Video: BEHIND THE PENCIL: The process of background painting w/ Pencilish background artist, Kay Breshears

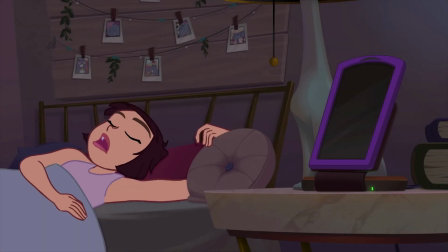At the end of episode 3, I knew Becca most likely went to bed around 8 or 9.
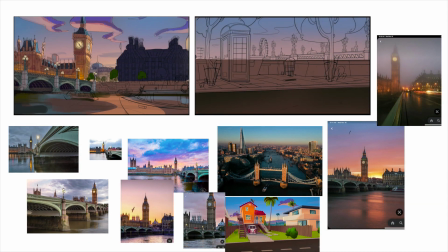London, having an 8-hour difference, let me know that in my background we needed to have a 5 or 6 a.m. lighting.
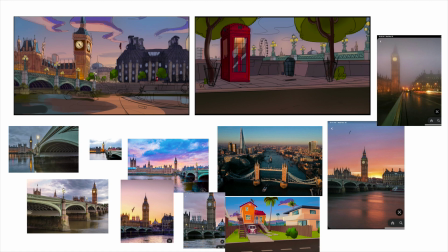I was especially excited about this because I knew Big Ben, the bridge, and the London Eye would be lit up, which in my opinion would look much prettier with the colors. When I felt like I had a good grip on what colors I wanted, I could finally get started with the process of painting, my favorite part.
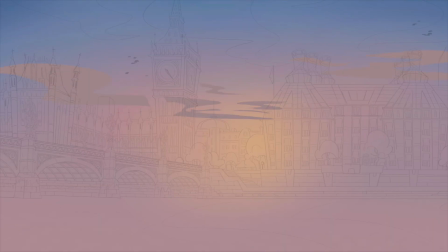This is just personal preference, but I prefer doing the backdrop first and then working my way forward.
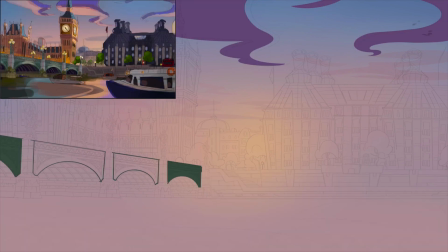But with how I wanted this piece to be layered, I quickly painted the sky to set the overall tone,
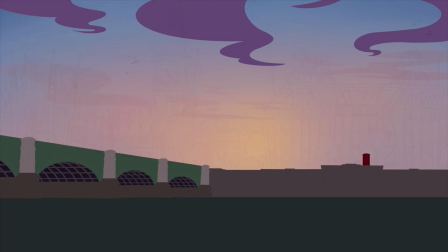and then quickly blocked out the shape of everything in the painting to make sure it fit in the composition.
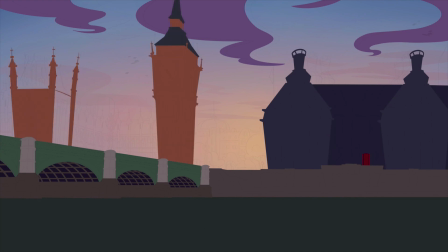Now, regarding the comments of my last video, you guys were so nice, by the way.
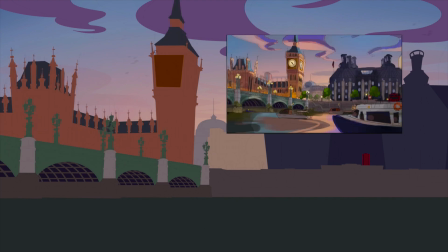I saw some people asking what software I was using and my brushes and techniques, so I'll try to get a little bit into that in this video.
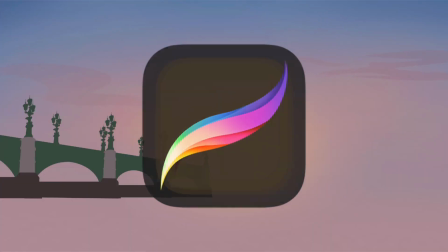I've mostly been using ProCreate in the iPad because of convenience.
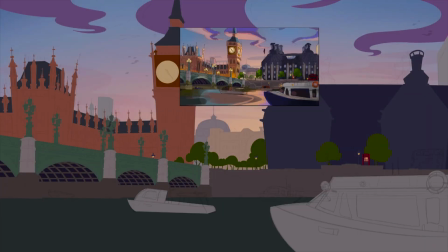I have a full-time job and a full-time class schedule, which has been requiring me to move all over the place, so I've never really had the time to sit down at a Cintiq and paint.
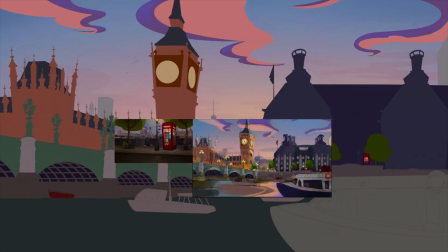The ProCreate on the iPad has really helped make it convenient so I can paint on the go.
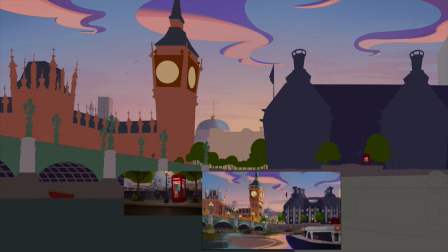Though, now that my schedule is a lot looser and I have some more free time, I can finally get a Cintiq and start painting in Photoshop again.
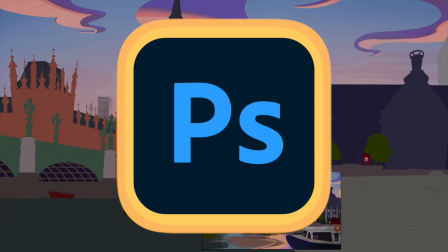I must admit, the program is a lot more powerful in its capabilities of how to layer and organize your files.
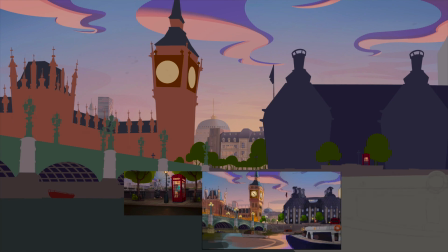So, I've been trying to stick with Photoshop as much as I can. One of the most important aspects of painting a background is knowing how to layer and organize your files so that it seamlessly can be given to the compositor to use as they wish.
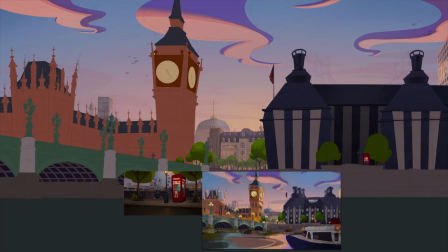It's like giving them a bunch of different puzzle pieces to play with, depending on how they want the shot. Now, I still am a very young artist, so I have a lot to learn. But now that I have been finally learning from other people in the field, I feel like I have a much better grasp at layers and how to organize them.
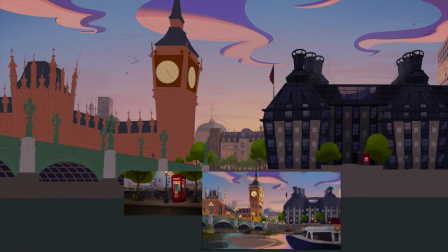As I started painting, I knew that I needed to have the bridge, the river, the midground, the buildings, and the background all on their own layers. In addition, I created the layers of the clouds, birds, cars,
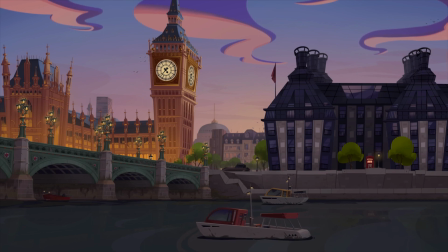and boats so that the compositor could move them around as they wish to get the illusion of an early morning bustling city.
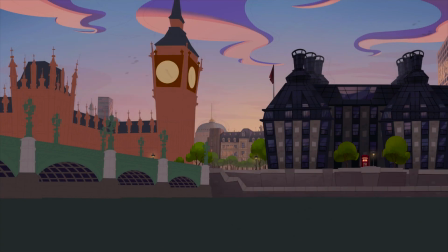Now, a lot of what I know is self-taught, so I'd say I try to use as few brushes as possible and stick to some pretty simple techniques.
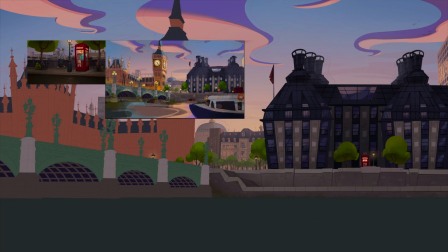Thankfully, working hard and paying attention, as well as reaching out to other artists, has taught me a lot of fun things, especially when Pencilish went to Lightbox.
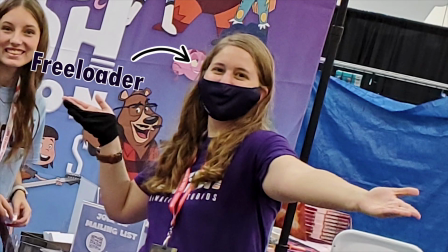I forced my way into working into the booth because the panels were way too full, but I genuinely enjoyed meeting every single one of you guys that came.
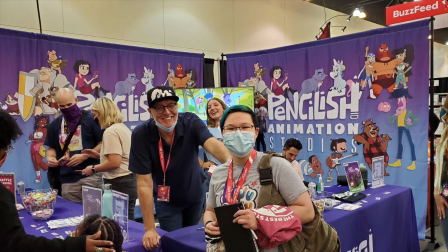Everyone was so incredibly nice and cheerful and excited, and it really pumped me up to get better.
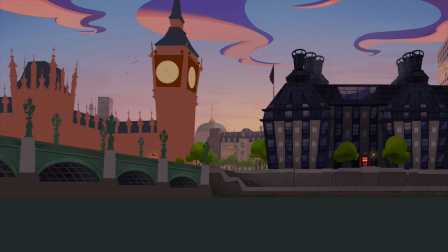To take advantage of showing up early, I went around with my work to other people working in the booths and asked if they could essentially roast me to figure out what I needed to work on most.
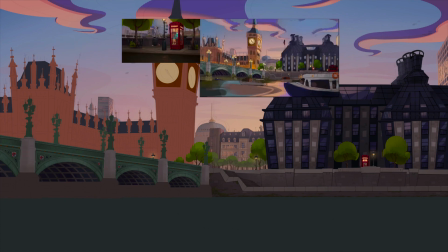I got some really amazing advice from some really amazing artists, including Ben Tong, Paulo Rivera, and Margot Bucci.
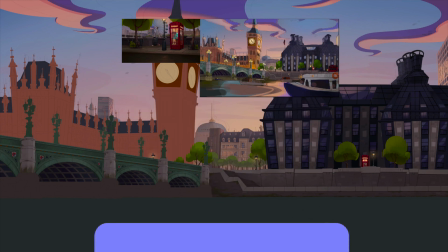To sum it up, the biggest notes I got from these people was that my artwork needed better atmospheric perspective, better values, and higher contrast.
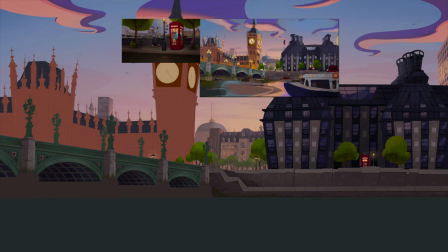So for this particular piece, I tried focusing on those the most. Now, I'm constantly using an adjustment layer to make sure my values are completely readable and pushing them for higher contrast.
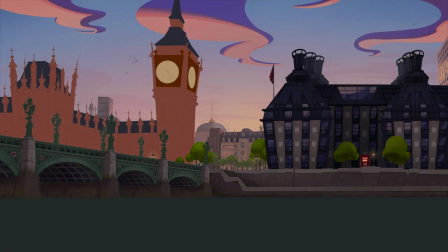I made sure to give the bridge plenty of grime and grip using several texture overlay layers.
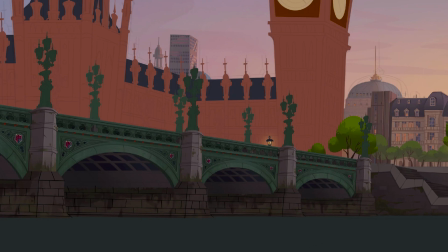For those who don't know, texture overlay layers are a common technique used in painting, where on a separate layer, a texture is painted over to look like the texture desired. A photo of a texture can be used as well. The layer is then set to multiply, or whatever suits your fancy.
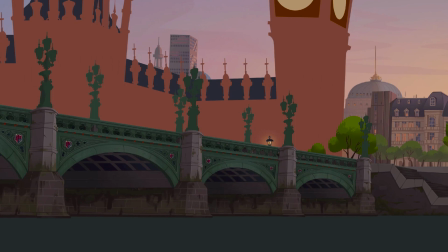Lowering the opacity makes it more subtle. Then I simply merge to the layer below.
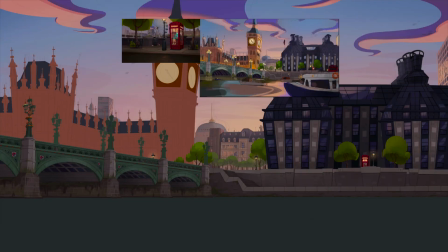This can be done with several different types of texture layers as well for more detail. It is helpful for applying scratches, wear and tear, or rocky textures.
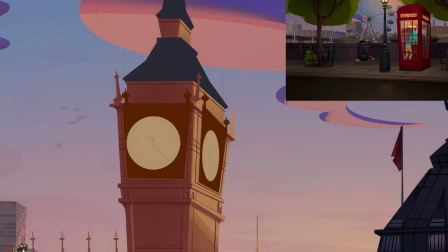Pretty much anything depending on how you use it. For the buildings, I simply painted the windows on another layer, and then painted the details of the buildings themselves.